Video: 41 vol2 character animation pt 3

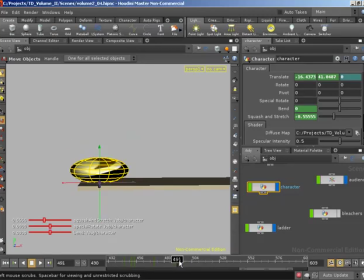(8:11)
So with these jumps, let's get the first jump and say that it takes, I don't know, I'm just going to throw out there something like 25 frames, so 490, so let's go to around
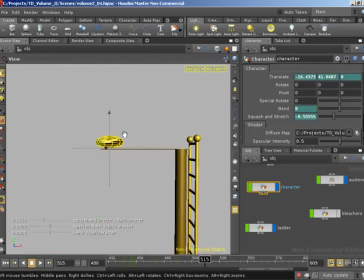(8:25)
515, and that's going to be the end of our jump, and we're going to come down slightly lower than we have done already. Then for the next jump, I want that to take slightly more time because we're moving further.
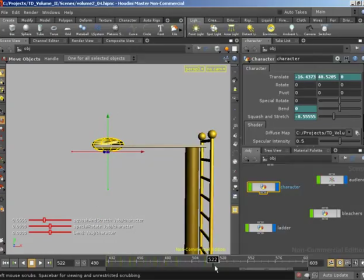(8:39)
I am going to shift middle click on translate Y just so that we can see our translate Y values, because now translate Y is scoped. So that jump is going to take around 25 frames. Let's make this jump take a little bit longer, and we'll move down slightly further at the end of that jump. And this will be our final jump before the full flip.
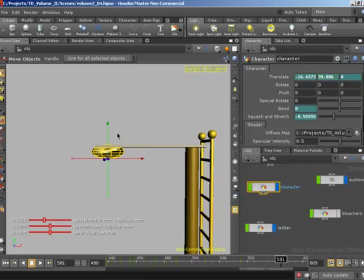(8:59)
I want to take that a little bit longer and down slightly further. Now we can come back in and create the peaks of these jumps. So for this jump, we're going to jump up around about the same amount that we've been doing on any of the other jumps, because the diving board's not really helping us out here yet.
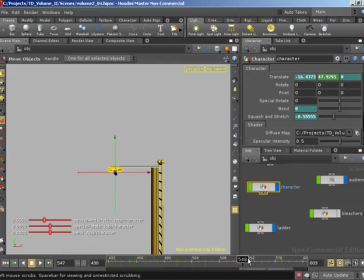(9:16)
For this jump, let's come up slightly further. And for this jump, let's come up slightly further again. So now we're going to have, it's going to be floaty at the moment, but we jump once. And again. I think I missed the first one. There we go. So we're going to jump again, and jump again.
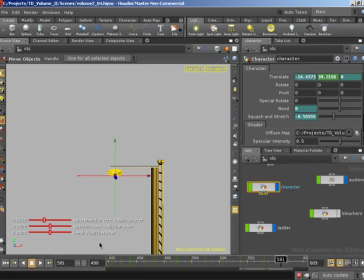(9:36)
And then the final jump after this point is going to take us to the pool.
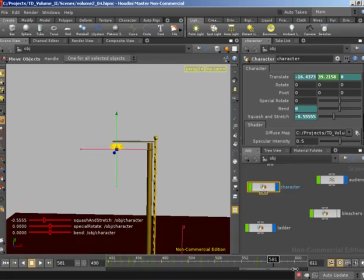(9:40)
So let's extend our animation slightly further still.
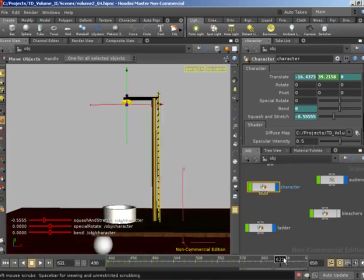(9:45)
This will take a little bit longer because we're now going to fall all the way down to the ground. So let's go to around 630. And we're going to move down.
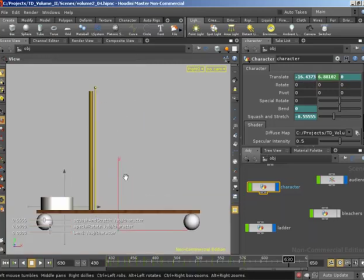(9:55)
And if I switch over to a side view, So that was space and 3, W so that we are in wireframe. I'll move translate Y so that we're resting on the bottom of the pool.
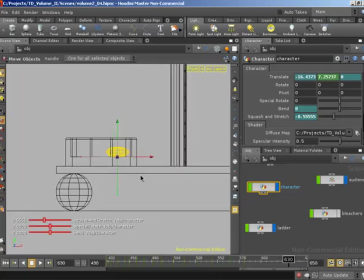(10:09)
Now we do need to deal with our translate X animation for the end, but let's get our curves all set up for translate Y first and come back in and put in translate X in a second.
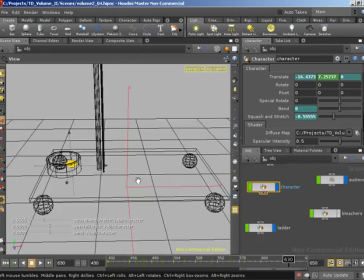(10:17)
So I'm going to push space 1 to switch back over to a perspective view, and W to bring back shading.
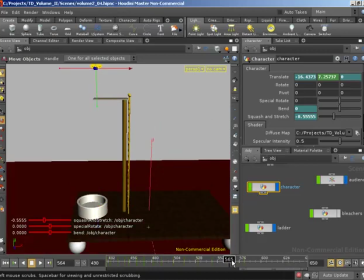(10:23)
It makes things a little bit clearer to see what's going on. So for that final jump, we do want to make sure that we add a peak to that jump.
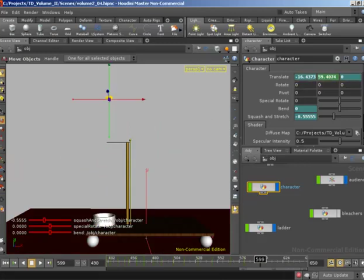(10:32)
So let's bring our translate Y up fairly high for that one, since that's our final jump.
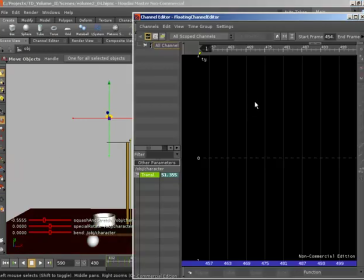(10:38)
Great, so I'm going to shift middle click on translate Y to bring up the channel editor, H to home up on our curve. And we can see where we've left off, because these curves have the nice sharp tangents giving us the desired look of the curve, and these curves are very floaty.
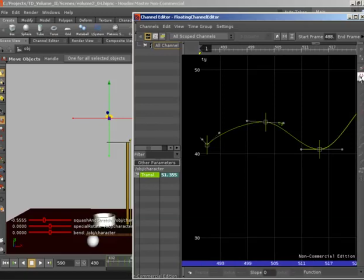(10:57)
So let's create these curves just as we've seen so many times before. So I'm going to untie these handles and add some more impact, give some more weight to the top of the curve, untie these handles,
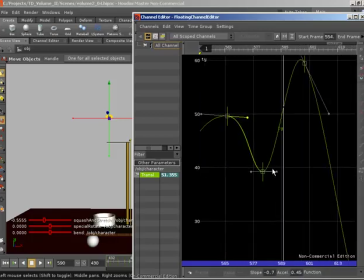(11:14)
a little bit more weight on the top of the curve, untie these handles, and on our final jump we still need to maintain that deceleration under gravity and then acceleration under gravity,
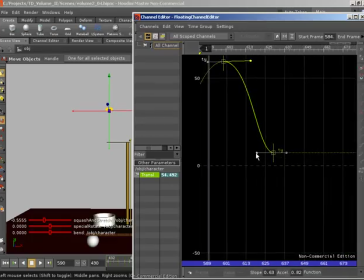(11:32)
and when we finally hit in Y we're going to be travelling at our fastest speed, so we want to make sure, if we select this and untie the handles, that we still come down and to an abrupt stop as opposed to decelerating, because it wouldn't make sense for the character to decelerate before he's impacted with the pool. So something like that.
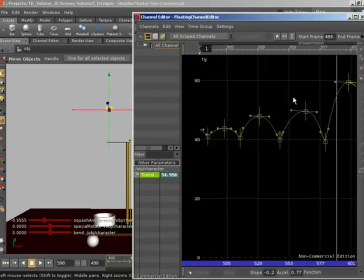(11:50)
Taking a look at the peaks of these curves, I do want to decrease our middle jumps slightly so that these are more evenly stepped between the heights of each of those jumps on the diving board. And in terms of the
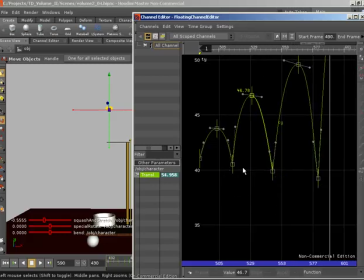(12:05)
basically the bottoms of the curves, I'm very happy with the decreasing values there and the increasing values on the tops.
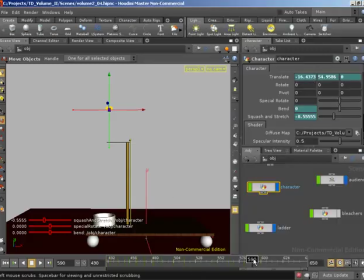(12:12)
So with that, that should be translate Y for those jumps in place.